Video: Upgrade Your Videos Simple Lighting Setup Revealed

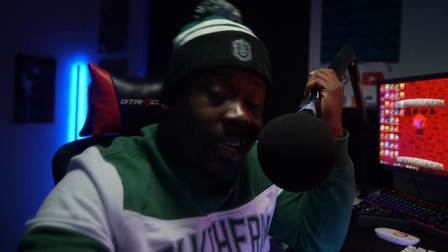0:00 maybe turn the key light down maybe a little bit turn the camera settings up a little bit and i got somewhat of a dramatic cinematic
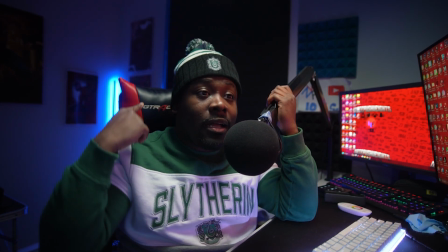0:06 look as you can see the background's dark i got the color in the background as you can see with the tube light i got the key light that's
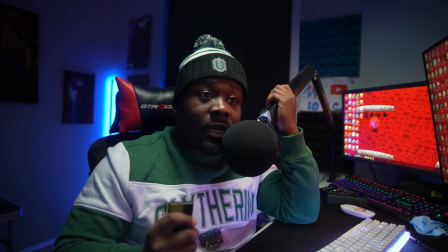0:13 lighting me now if i were to go up on it a little bit it could look a little bit better but as you can see in the
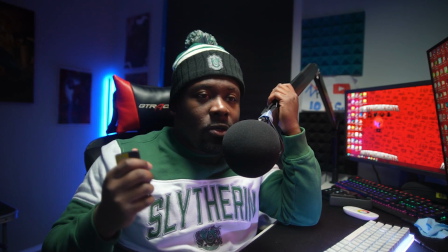0:19 background it's going to spill off some light a little bit more to where it's going to light up everything now i kind of just want it
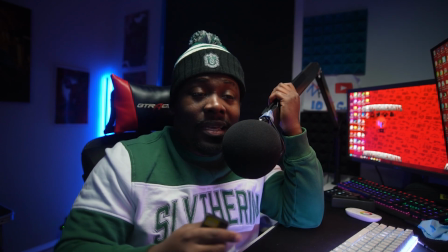0:25 on me so i'm going to turn it down to where it's just on me and as you can see i'm kind of more dramatic than before
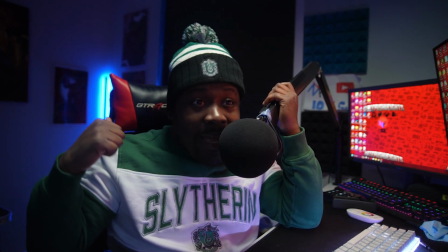0:32 i'm lit up to where it's just me you can see a background light and pretty much color on the side and that's it all right so in this video i'm going to teach you how to light a room from this to this all right so first things first in order to get the more cinematic look in your videos when it comes to lighting your setup as you guys can see this is my youtube setup right here i have one
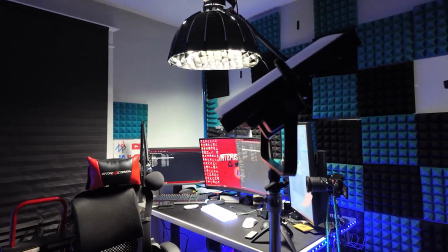0:53 light two light three light now Now you guys can't see these lights that are off stream. These lights are pretty much set over top of me, to the side, and in the back. Now when it comes to lighting up a setup, it's pretty simple. You really need to know the basics when it comes to that. Where do you want your light to be? Meaning your subject, your subject is yourself or your subject could be an object. For me, it's myself. Now in order for me to maintain that, I have a light, like I said, right up at top of me and I call that the key light. This key light is going to light myself to make myself pop. My next light would be the what I call background light. Now a lot of people will call this the hair light I call this the background light just because I'm using it not only to light up the background But to add more light to the scene so to say and then the third light would be the colorful light in the back This is
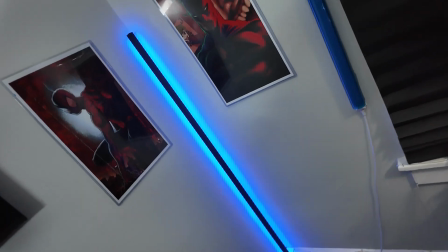1:42 pretty much generally a light that you're going to stick in the background to Not only pop the scene but make the scene stand out a little bit more That's pretty much the basics of lighting when it comes to lighting.
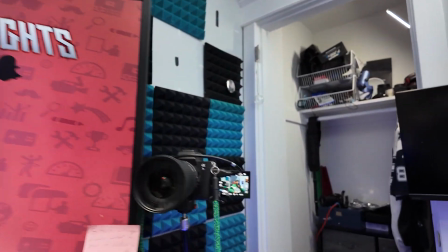1:52 All right now So if you take a look at my actual setup right now, here's my camera. My camera's facing right here.
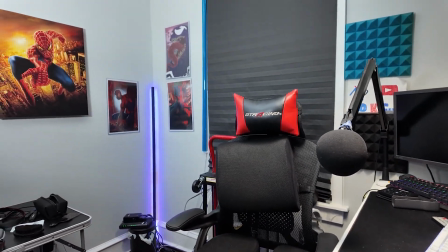1:58 As you guys can see, this is my setup. This is what my setup looks like with the lights on, of course.
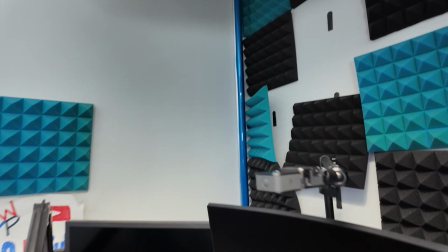2:03 This is how I record my videos for YouTube. Now, I also have a camera right here that is a product camera.
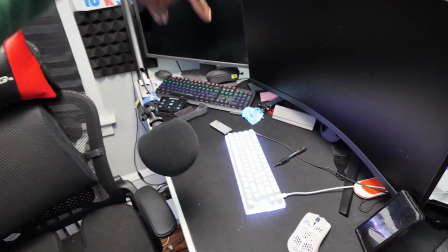2:09 This is what I do for my product shots, my reviews, et cetera, like that.
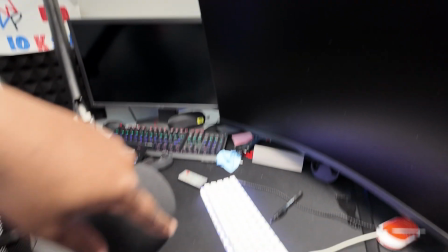2:14 This is what I use for all my product shots. I use this whole area right here.
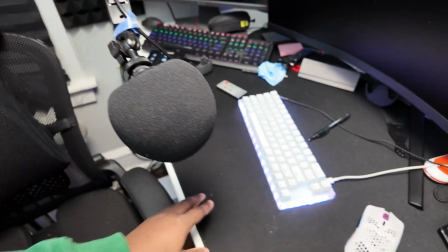2:18 I got a camera that pretty much shoots down so I could get that all nice and looking good now I use this as my key light like
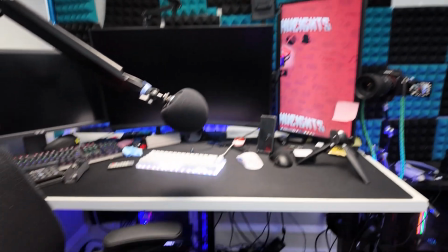2:25 I said again this light right here is my studio key light It'll light the subject not only will it light the subject with this myself But
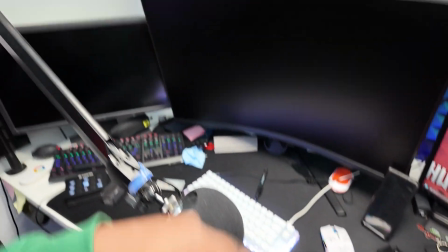2:32 it will light up the product right here as well whatever I'm using for this camera as well now This is my second light right here.
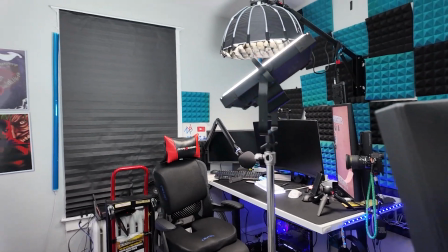2:39 This is what I call the background like like I said again This is the background light and what this light does i have it on stand as you guys
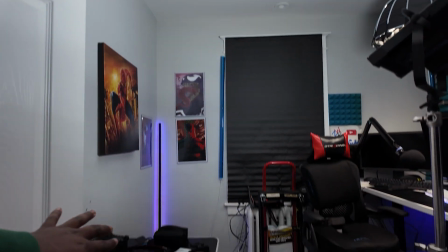2:45 can see mount it up right there and it's going to light the background as you can see this is my actual this is the
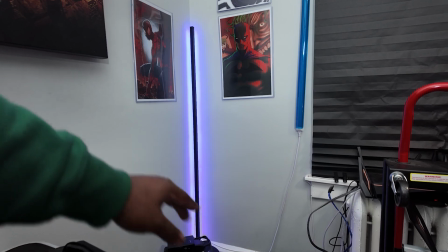2:52 actual tube light that i use for my background to make it look more cool in the background now i can change colors i'm gonna go ahead and show
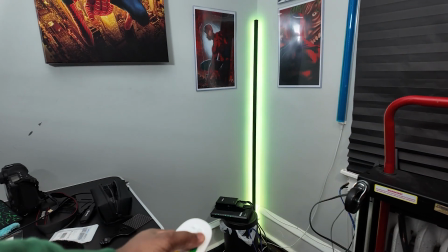2:59 you guys right now i can actually change colors as you can see i can make it green i can make it blue purple red whatever
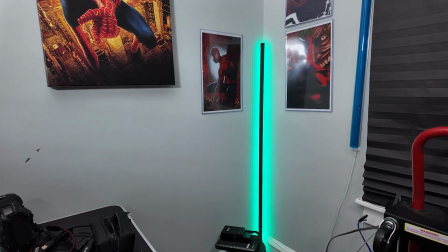3:06 yellow green whatever whatever color i pretty much want I can make it that color.
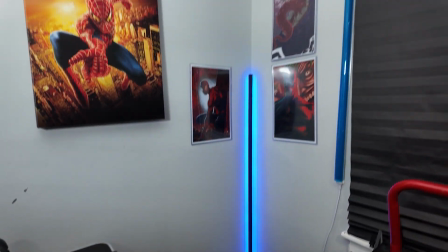3:11 I usually typically stick to blue because that's kind of like the nature of my actual studio But all in all that is pretty much my setup what I use to light my setup It is very key to have good lighting because if you don't have good lighting you're most likely not going to have a good setup It's not gonna look right now. I don't have the best lighting setup I'm gonna show you guys some techniques as to how I achieve the best look Alright,
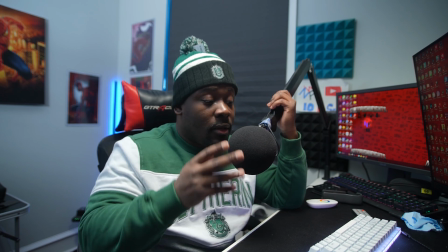3:31 so if you notice while recording all right So if you kind of notice while recording you kind of notice the lighting in the background it looks very it looks very well
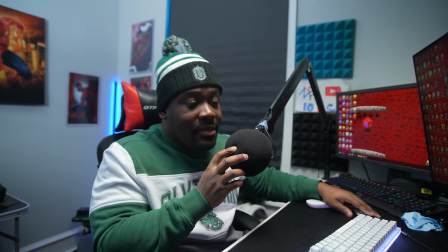3:39 lit um i don't want to say it's cinematic um if i were to make this cinematic all i would do is literally turn the light down a little
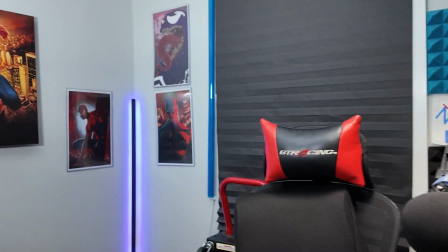3:45 bit more and what i would do i would go into my camera settings and i would literally just bring the light i would literally change the lighting in the actual camera now you do need to know a little bit about cameras to do that but as opposed to lighting a setup this could actually help you for if you don't have for instance a key light and you kind of want to be able to do it through the camera you can't if you only have a little bit of lighting this works perfect if you have a lot of lighting it's obviously going to work better for you it's going to be able to set up to where you can actually be able to see your subject a lot better now if I were to go cinematic if I really wanted to go cinematic I could I would just have to lower the tones of the light a little bit just slowly slowly
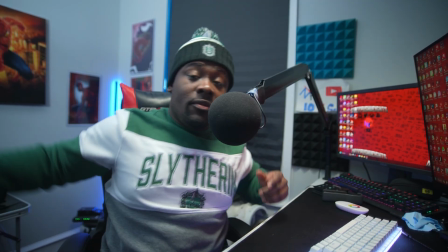4:24 adjust my lighting to where I want it to be maybe even remove the key maybe even remove the background light maybe up the key
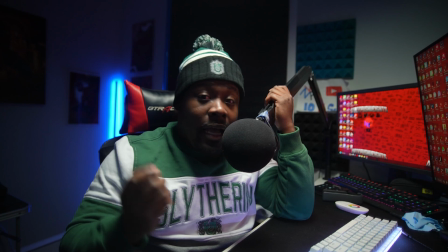4:31 light a little bit maybe turn the key light maybe turn the key light down maybe a little bit turn the camera settings up a little bit and i got
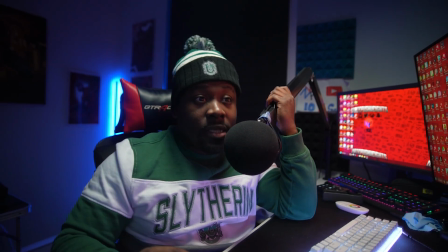4:38 somewhat of a dramatic cinematic look as you can see the background's dark i got the color in the background as you can see with the tube light i got the key light that's lighting me now if i were to go up on it a little bit it could look a little bit better
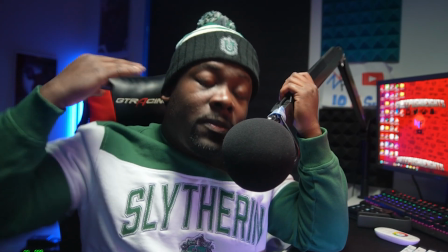4:51 but as you can see in the background it's going to spill off some light a little bit more to where it's going to light
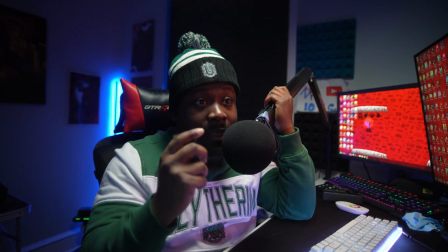4:57 up everything now i kind of just want it on me so i'm going to turn it down to where it's just on me and as you can see
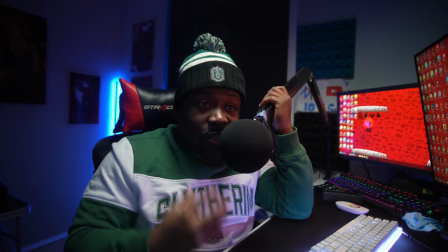5:04 i'm kind of more dramatic than before i'm lit up to where it's just me you can see a background light and pretty much color on
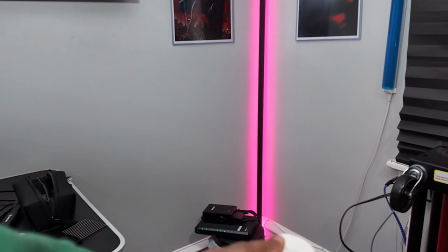5:10 the side and that's it you can light your setup in so many different ways you just have to tinker with it uh trial and error and literally use your imagination to where you want your setup to be it's that simple so really it was that easy from to go from no lights to light simple as that that's pretty much it for this video you guys let me know what you think in the comment section that is my lighting setup for my studio and yeah that's pretty much it i hope that like button subscribe to the channel if you're new and i'm out bro and that being said that's it for this video let's get it youtube 2021